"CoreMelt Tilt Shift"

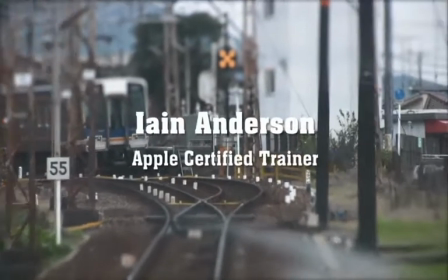Hi, I'm Ian Anderson, an Apple Certified Trainer. Today we'll be taking an in-depth look at just one of the plugins in the CoreMelt Luminous package.
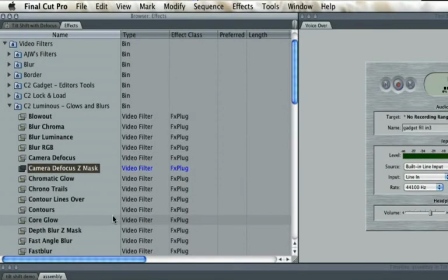Camera Defocus Z Mask lets you create the tilt shift or fake miniature effect, where a real-world shot looks like a tiny model.
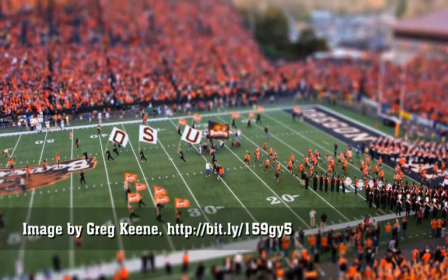It's a popular effect and a lot easier to produce than people realize.
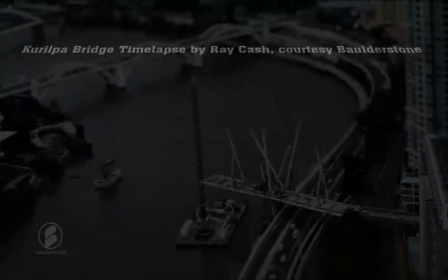I've seen some movies which used a Photoshop action run over an image sequence, but it's a lot easier to stay in Final Cut Pro and just apply a filter.
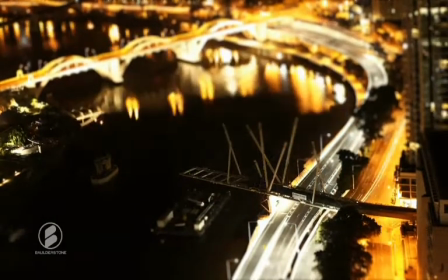The trickiest part of getting tilt shift right is picking the footage. You have to pick a shot that looks like it could be a model, or the effect won't be believable.
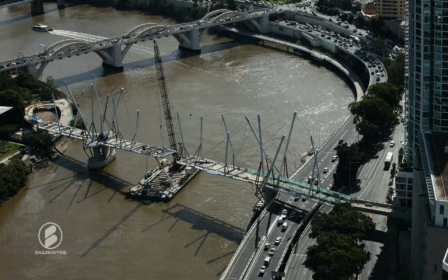Shots taken from a distance looking down are probably the easiest to pull off, as that's the way we normally see a model.
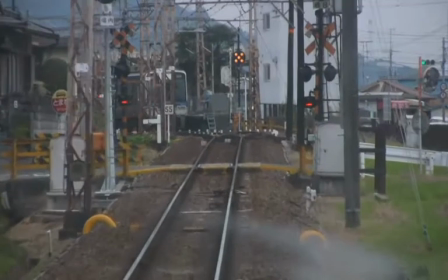Tiny cars or people in shot can help sell the illusion, as can footage of things which are frequently modelled, such as trains or perhaps buildings.
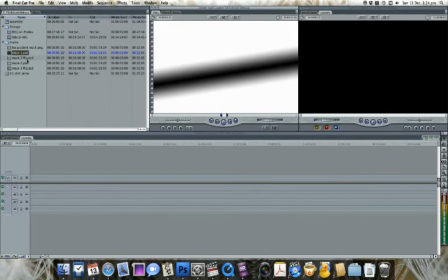Another tricky part is getting the mask right. The mask defines which parts of the image are defocused and how much.
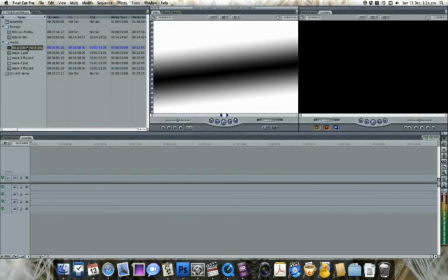Even slight misplacement here can cause problems. While you can make a simple mask within the effect in Final Cut, the mask you probably want is reflected and is much easier to create with Photoshop.
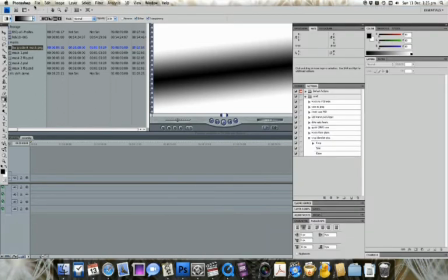Photoshop is also a good place to explore a similar effect used on still images, so let's take a quick look at how this works.
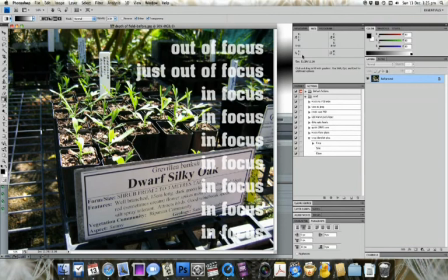First, we take an image with a fairly wide depth of field. Most of the image is in focus. We want to narrow the depth of field so most of it is out of focus.
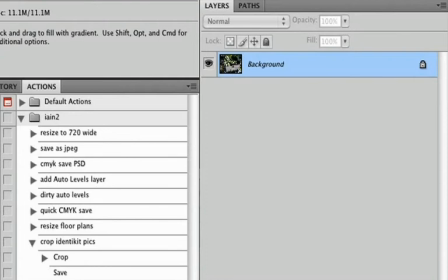To do this, we'll convert the image to a smart object by right-clicking on the background layer and choosing Convert to Smart Object.
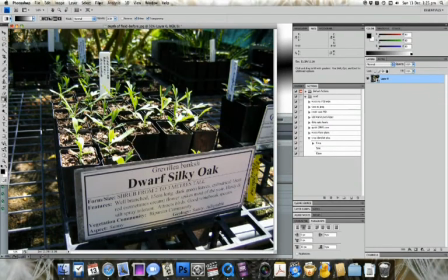Now, we'll apply a simple Gaussian blur so that everything is out of focus.
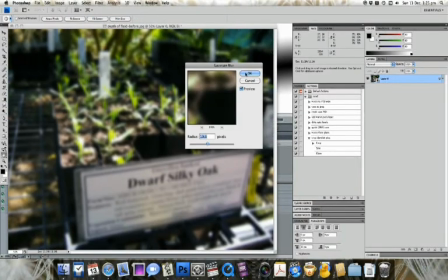Because we've used a smart object, we can recover the focus we want fairly easily, leaving the blurry areas much blurrier than before.
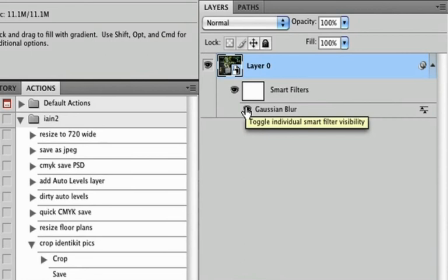We need to look for the smart filter's mask and apply a black-white gradient to it.
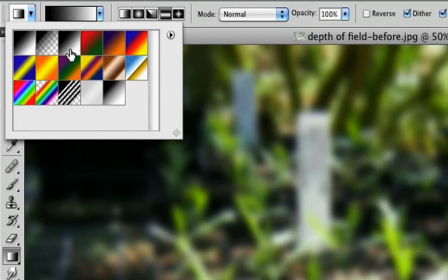I'll use the gradient tool with its third color preset, that is, not the first one, which is foreground to background,
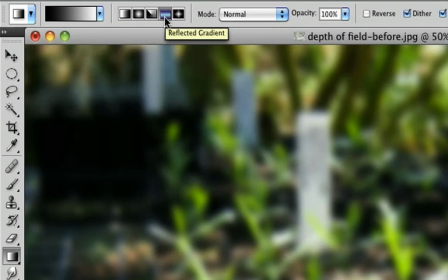and the fourth gradient type, reflected. So not your straight linear gradient, not a radial or angle, it's the reflected gradient.
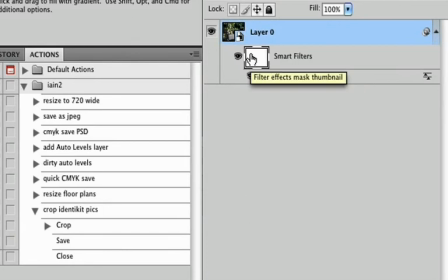Now I've selected the smart filter's mask, and I'm going to click and drag from the middle of the image up one side of the focus I want,
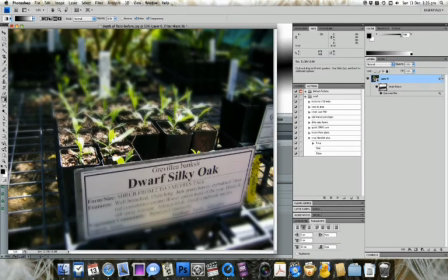and you'll see the focus spreads from both sides. The reflected gradient is useful to get a narrow area of focus in the middle. This is why we've used a reflected gradient, so that the blur effect goes in and out on both sides of where we've dragged.
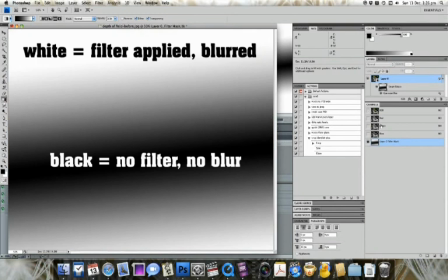Now we'll have a look at the channels panel, and this will explain how the mask works. Where it's black, no filter is applied, so there's no blur. Where there's white, the filter is applied and it's blurred.
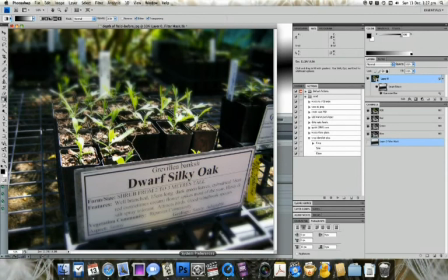And between the two is a partial blur. So how does this apply in Final Cut Pro?
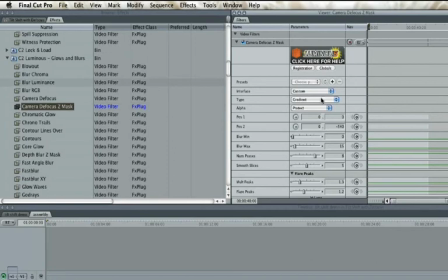Well, the Camera Defocus Z Mask filter needs a mask to define which areas should be defocused.
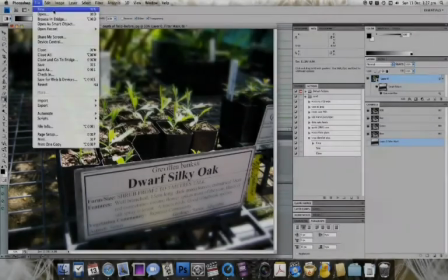So you'll probably have to create a black and white image in Photoshop for this to work right.
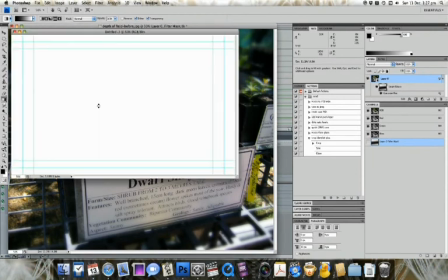So I'm going to make a 1080p 1920 by 1080 image, and I'm going to put a gradient something like this.
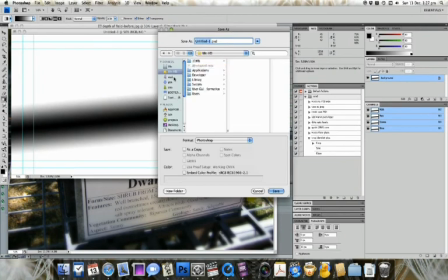Now you'll probably want a few different masks, so we're going to save them with our footage, so probably in Capture Scratch. This way they'll be easily archived.
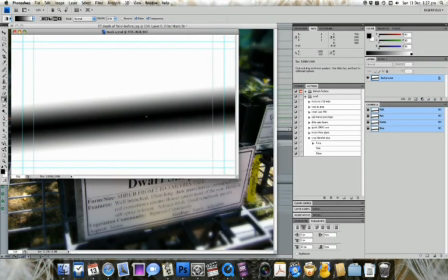Now that I've saved one of my masks, I'm going to do a slight variation of that mask, and maybe a couple more.
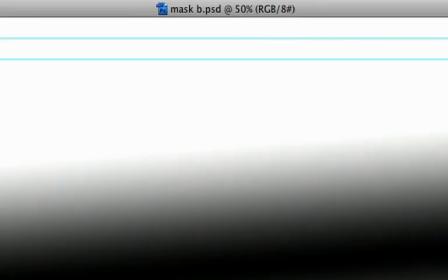You want to save all of these in the same place. Now, to find all these masks, just Command-click in the Photoshop title bar.
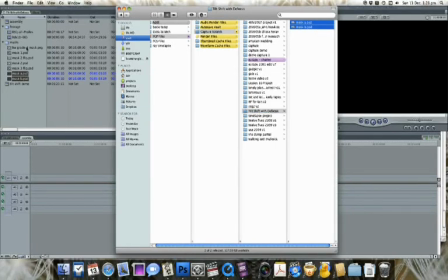It will take you in the Finder to where these masks are, and I'm just going to drag them all into my project.